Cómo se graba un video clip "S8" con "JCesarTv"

Esta textura se logró gracias a este efecto práctico de un lente.
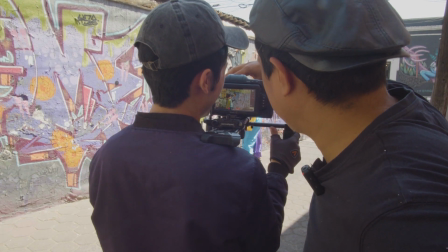12:17 Entonces Brad le puso ese lente y la verdad logramos una textura muy ad hoc al proyecto.
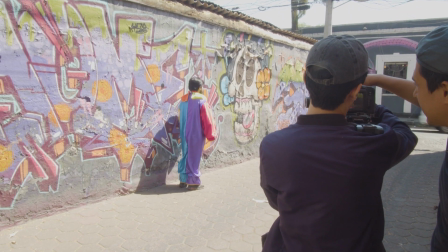12:25 Retomando lo de la toma que se hizo,
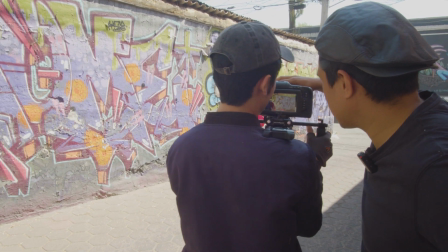12:29 donde él se va en el callejón, lo vemos salir de espaldas,
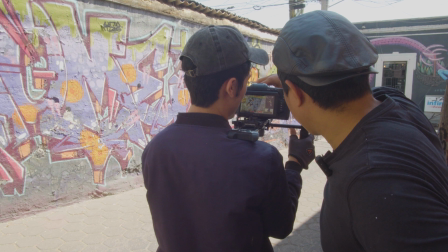12:35 cuando él se da vuelta y gira a la izquierda en esa calle, el lente,
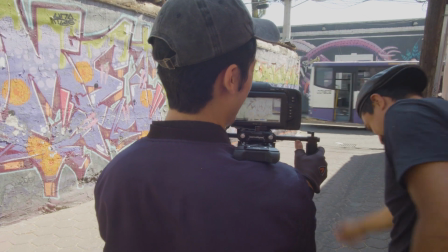12:40 este lente se cae, se despega y se cae. pero fue un accidente por llamarlo como estos accidentes
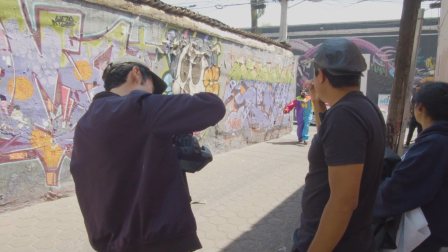12:47 fortuitos porque justamente cuando él se da la vuelta se cae pero no se ve, o sea, no se ve que se cae en la imagen, lo importante es lo que pasa en la imagen, no tanto lo que pasa afuera, lo que se ve en la imagen es como un flare, como que entra una luz diferente porque al final de cuentas estaba aquí el lente y cuando se cae entra el sol diferente y parece como si fuera un flare, de estos transiciones que metes luego en edición y quedó muy bien, de hecho aquí les vamos a dejar un tramito del video para que vean cómo sucedió en el momento, porque se grabó, estamos grabando el behind the scenes
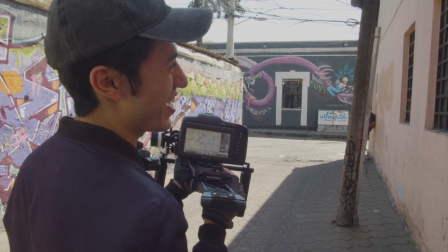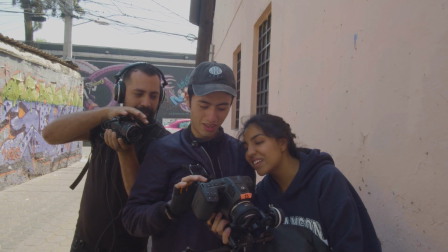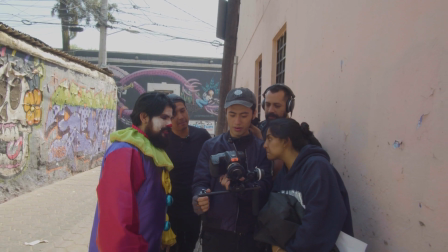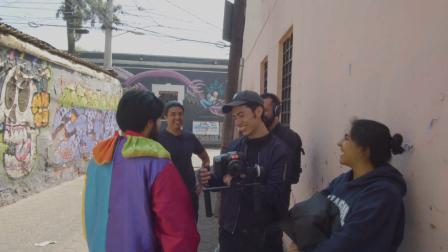Después de ahí nos pasamos a la segunda locación, que era este restaurante de La Rocola 353, que está en Lindavista. De hecho, ese restaurante es de una prima mía. Yo le pregunté porque justamente estaba buscando locaciones y dije, ah, mi prima tiene un restaurante que está muy bonito, muy ad hoc,
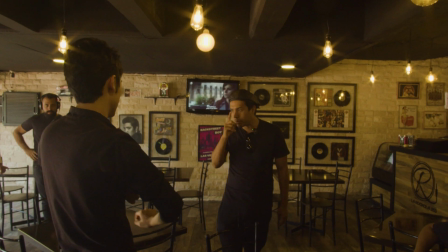14:21 tiene como esta temática de rock. Entonces dije, pues va a acorde porque es un video de música y le marqué
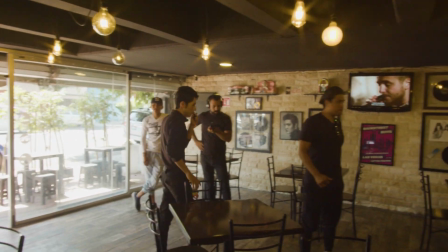14:30 y nos pusimos de acuerdo y logramos filmar ahí en la rockola.
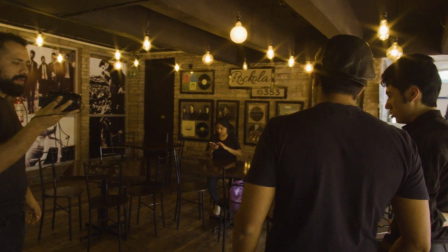14:36 para esto llegamos al lugar y como no hubo un scouting previo lo que regularmente se hace es que se scautea,
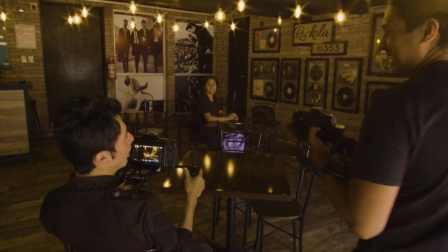14:43 se scautea el lugar donde se va a filmar y tiene que ir forzosamente el director y el fotógrafo,
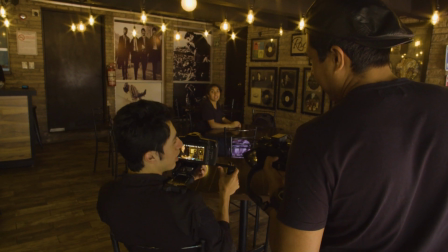14:48 ¿por qué? porque el fotógrafo tiene que ver donde va a emplazar sus luces y donde el director tiene en mente poner la cámara pero en este caso,
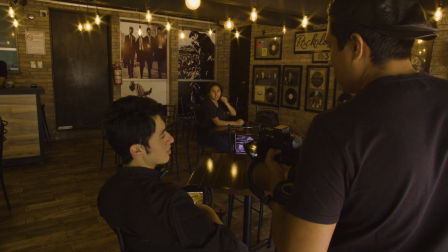14:57 pues por el tiempo volvemos a lo mismo, no se pudo hacer el scouting previo, pero resolvimos en el momento, o sea, lo único que sabíamos es que necesitábamos una mesa,
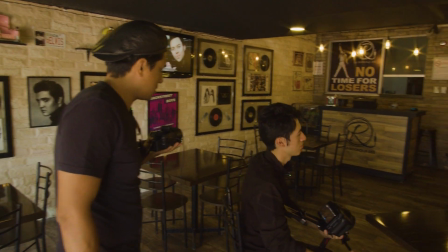15:06 un lugar en donde se encontrarán estas dos personas y una
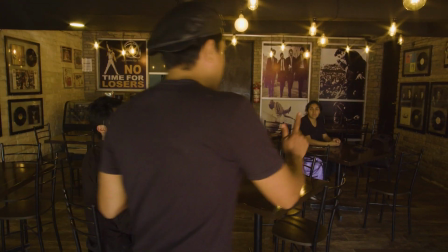15:11 mesa en este lugar y un espacio donde se pudiera hacer un baile, que es el baile que hace la bailarina y actriz Karen.
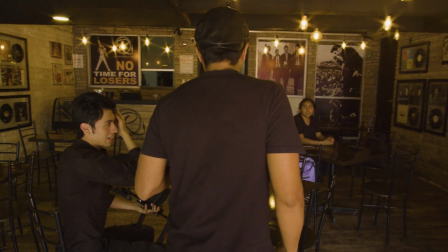15:19 Ya que elegimos, lo primero que tenemos que hacer es elegir el emplazamiento, ¿hacia dónde íbamos a tirar?